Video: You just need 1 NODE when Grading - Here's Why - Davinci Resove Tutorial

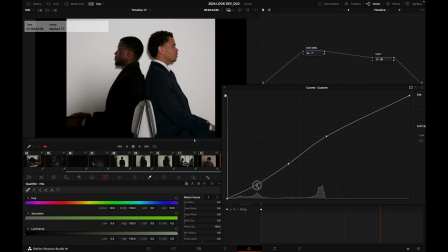Okay. All right, so there's more contrast. I think I'm gonna go into my clip level grade.
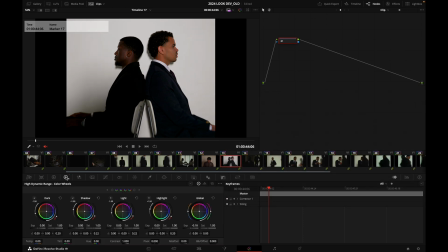I'm going to lower my exposure like that.
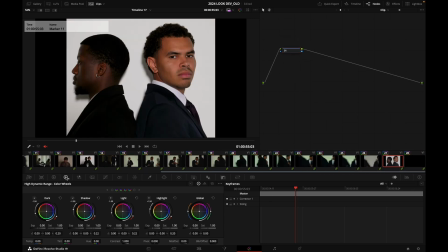Here in that shot, lower my exposure as well a bit, okay, so that it's coherent, I think. Yeah, cool, it is.
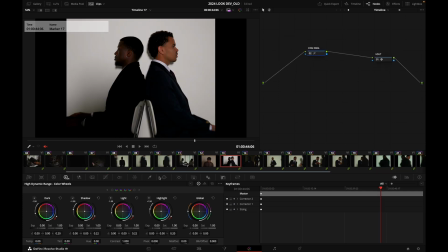And yeah, so more contrast, obviously I like that. Okay, more contrast with a nice looking S curve.
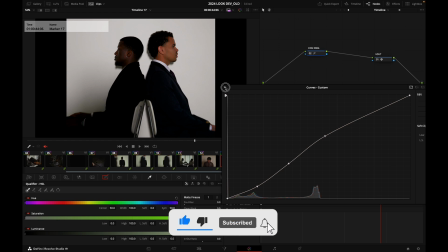Okay, there you go. Simple contrast. Cool.
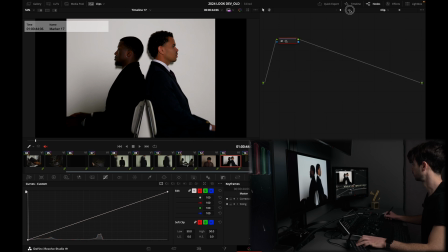Now I'm not so happy with like the color balance, I think. So I'm gonna prepend a node here. I'm gonna call that balance. And yeah, I'm gonna go into my HDR tab,
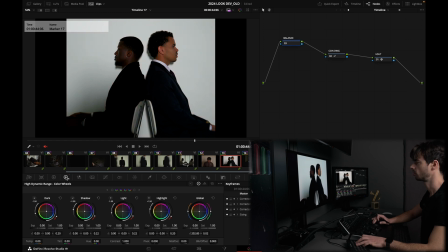and I'm going to, because I feel it's a bit like reddish.
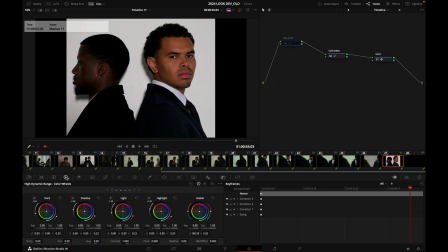Yeah, so that the skin is a bit more flattering.
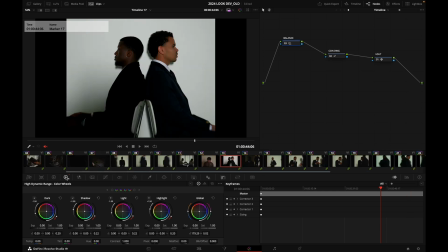Yeah, I kind of like that. I think it looks better. So let's say that I'm happy with that. Okay, cool, right?
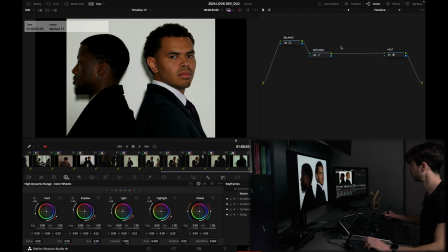And for fun, I'm gonna like add a serial node and add a bit of
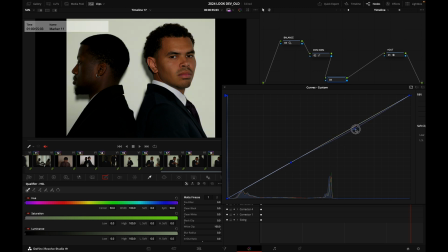warmth in my highlights, and a bit of red, because I like red. Yeah, okay, cool. I think I'm liking that.
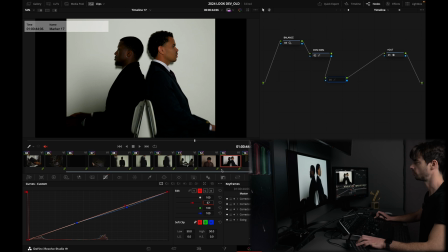So this is without the split, this is with the split. Let's call the node split. And hey, you know what? In terms of like saturation, I want to go down. So I'm going to prepend the node right before my contrast node. I'm going to call this node sat.
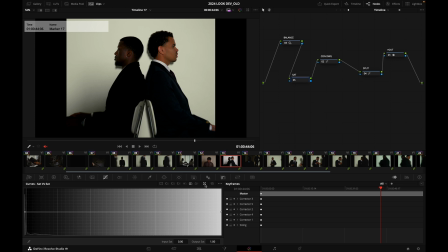And I'm going to go into my sat versus sat. Gonna grab this point and drop it.
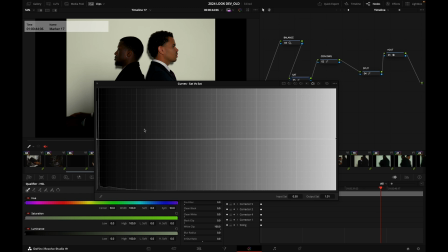So this is, these are my highest saturations. These are my least saturated areas.
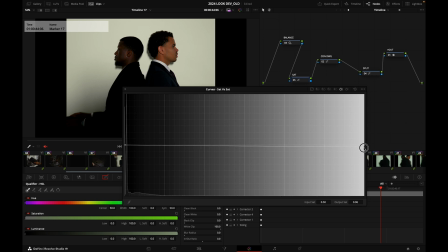Okay, so I'm gonna just like do that. So it's mostly fading my highest saturations, and it's going to clean the skin a little bit actually.
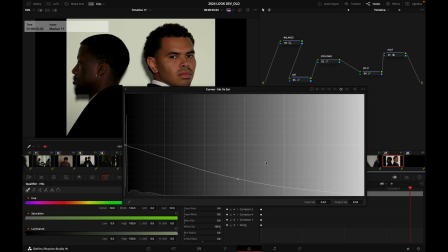So this is before, this is after. Before, after, and yeah, looking good.
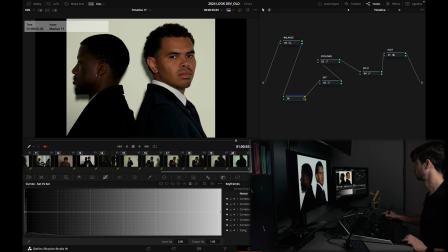And before that, I'm going to compress the skin vector a little bit, because I think it's a little bit disgraceful.
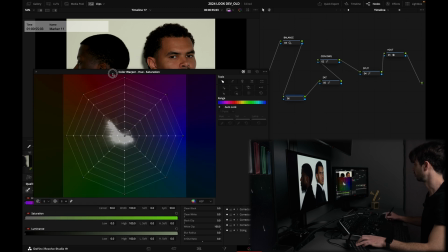It's not looking the nicest. So I'm gonna pop open my color warper, go in HSP log.
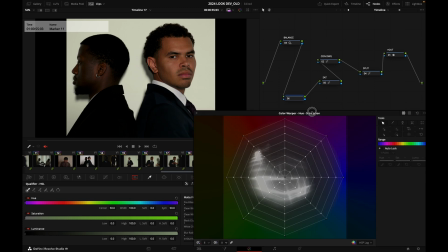And yeah, so I'm gonna grab this branch,
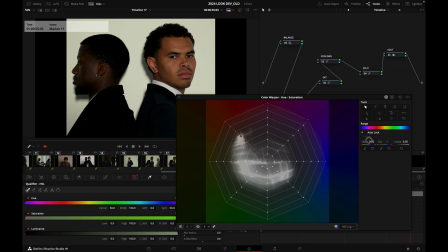click here to select the whole branch, grab the hue and just rotate it counterclockwise. Yeah, and grab this branch and rotate it clockwise.
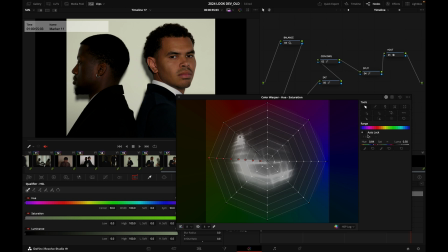And my vectorscope is going to compress a little bit in that area.
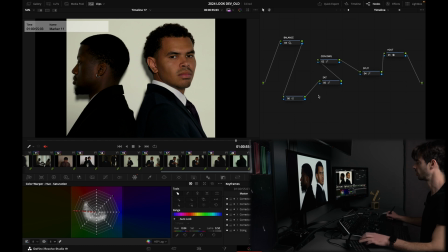And it's going to make the skin look a little bit better, I think.